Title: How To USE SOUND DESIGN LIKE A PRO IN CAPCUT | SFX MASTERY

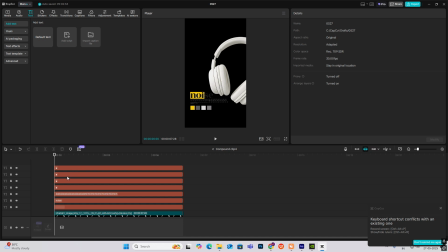I'll go inside this, okay, select this and make it a compound click, head on transform keyframe, go ahead, align it on transform keyframe, go to the first keyframe and drag this out,
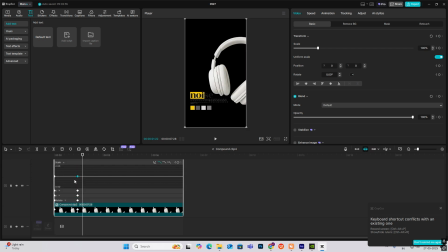tilt it a bit. Okay, now I'll hit Alt plus K and again select cubic keys.
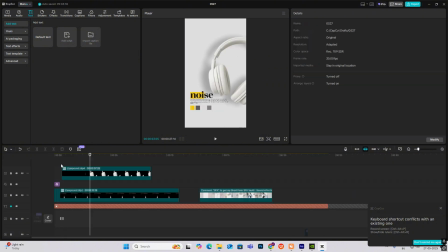Let's go out again and see the animation. And this time I'll again go inside and
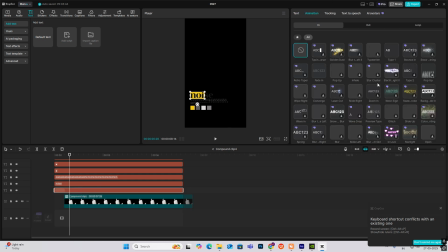select this, head on to animation. Okay, and I'll select wipe right. Okay, you can also do this using mask keyframes. Okay, head on to mask, add mask and select split. Okay, and then animate the split going from here to there.
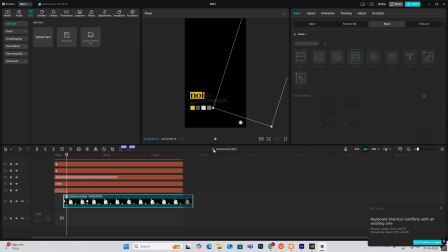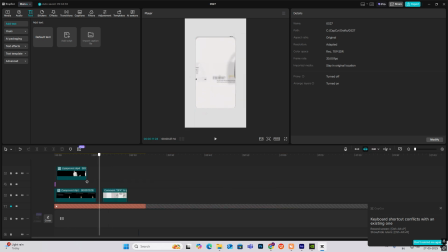Now, okay, these rest two animations is same. Okay, now just select this and drag this down and from up it will come. Okay, design this scene, same text, this one again the same background and this small text at the last, again this is there.
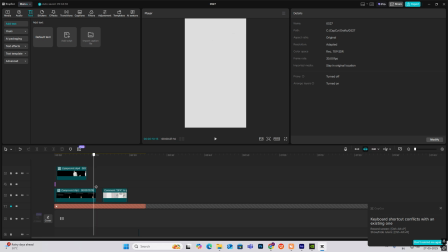Okay, everything is same, but what we have to do in the last two things, okay, meaning in this scene and in this scene, is head on towards, okay, effects, search for Lave Angular.
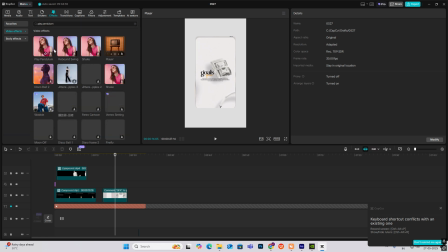Okay, select this,
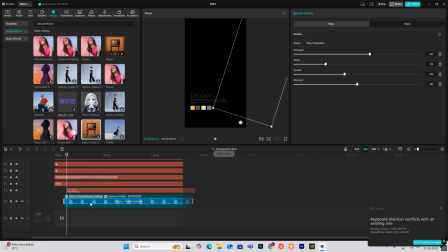okay, and just go inside and put it on my headphones, but don't put it on the headphones. Okay, just put it on the last two seats.
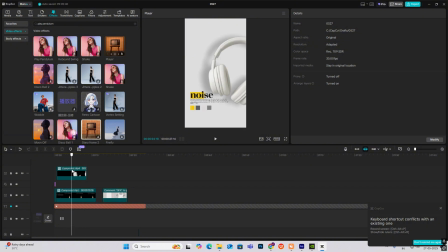It sort to look something like this, where, you know, move a bit, okay, to give it a realistic floating effect. Okay, So, you know, adjust the settings according to your, you know, preference.
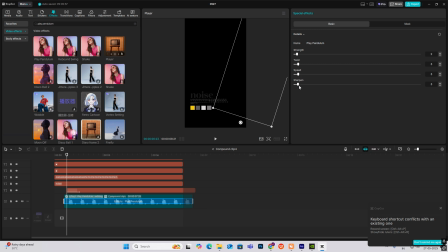These settings, okay, can increase a bit. Okay, it's according to your preference.
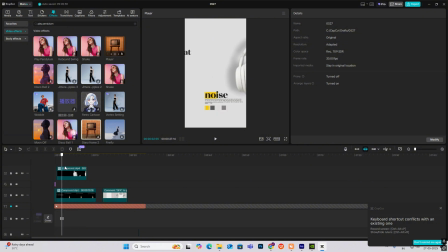See, it's moving. So the same method, you can do the last two things. So the main thing of this video is, you know, our SFX. So let's do that. Okay, so let me just delete this,
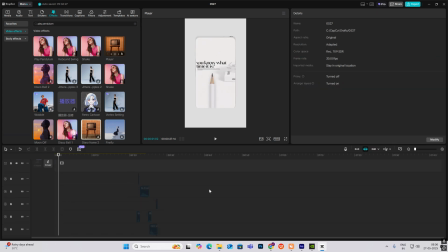bring our main video, okay, and let me bring up my SFX first. Okay, first what we have to do is, you know, in the starting, okay,
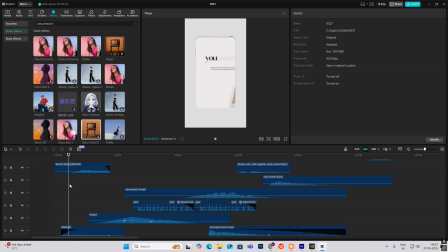I had used this whoosh wind, riser, okay, and glitch. Okay, so whoosh I have used for the fast, you know, zooming in of the video. Okay, the riser, okay, as it is starting, so I have used
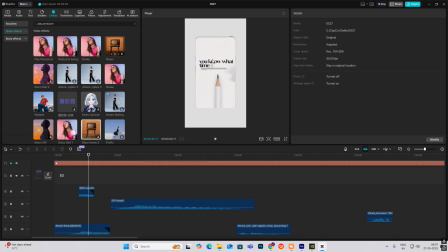riser sound effect and glitch sound effect, or is for this effect, you know, it's cutting here 2-3 times, so I used glitch.
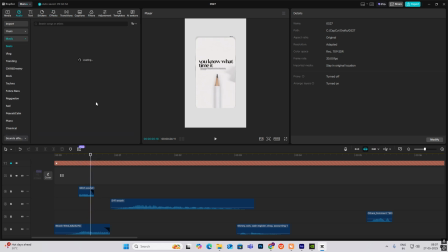Everything, okay, all this audio I have got it from this library. Okay, I have just for this glitch I searched for, you know, glitch sound effect.
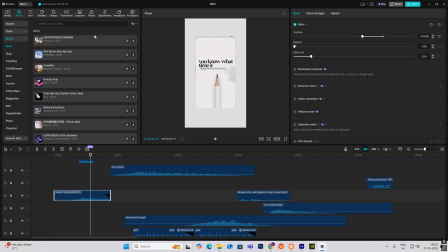As you can see here, my history. For whoosh I just sound whoosh, and for riser I, you know, searched riser. Okay, now as you can see these black linings over here, okay, these black lines, what are these? So if you select this, you go over here, we can see that this is a fade in.
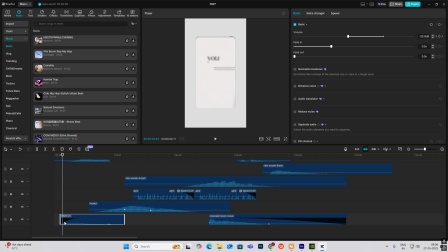Okay, so it will have no or little audio at the start, and slowly the audio will pick up. And what is fade out? You know, when the video is getting over, so you want the sound to go down gradually.
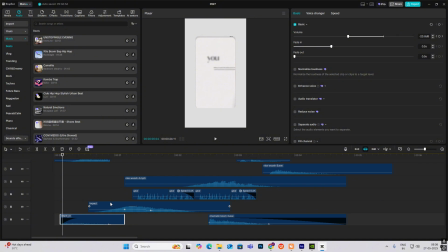Okay, so you will do that by putting fade out. So what will happen, the sound will be maximum and then slowly it will go out. Okay, so this is how I have, you know, put the first three sound effects.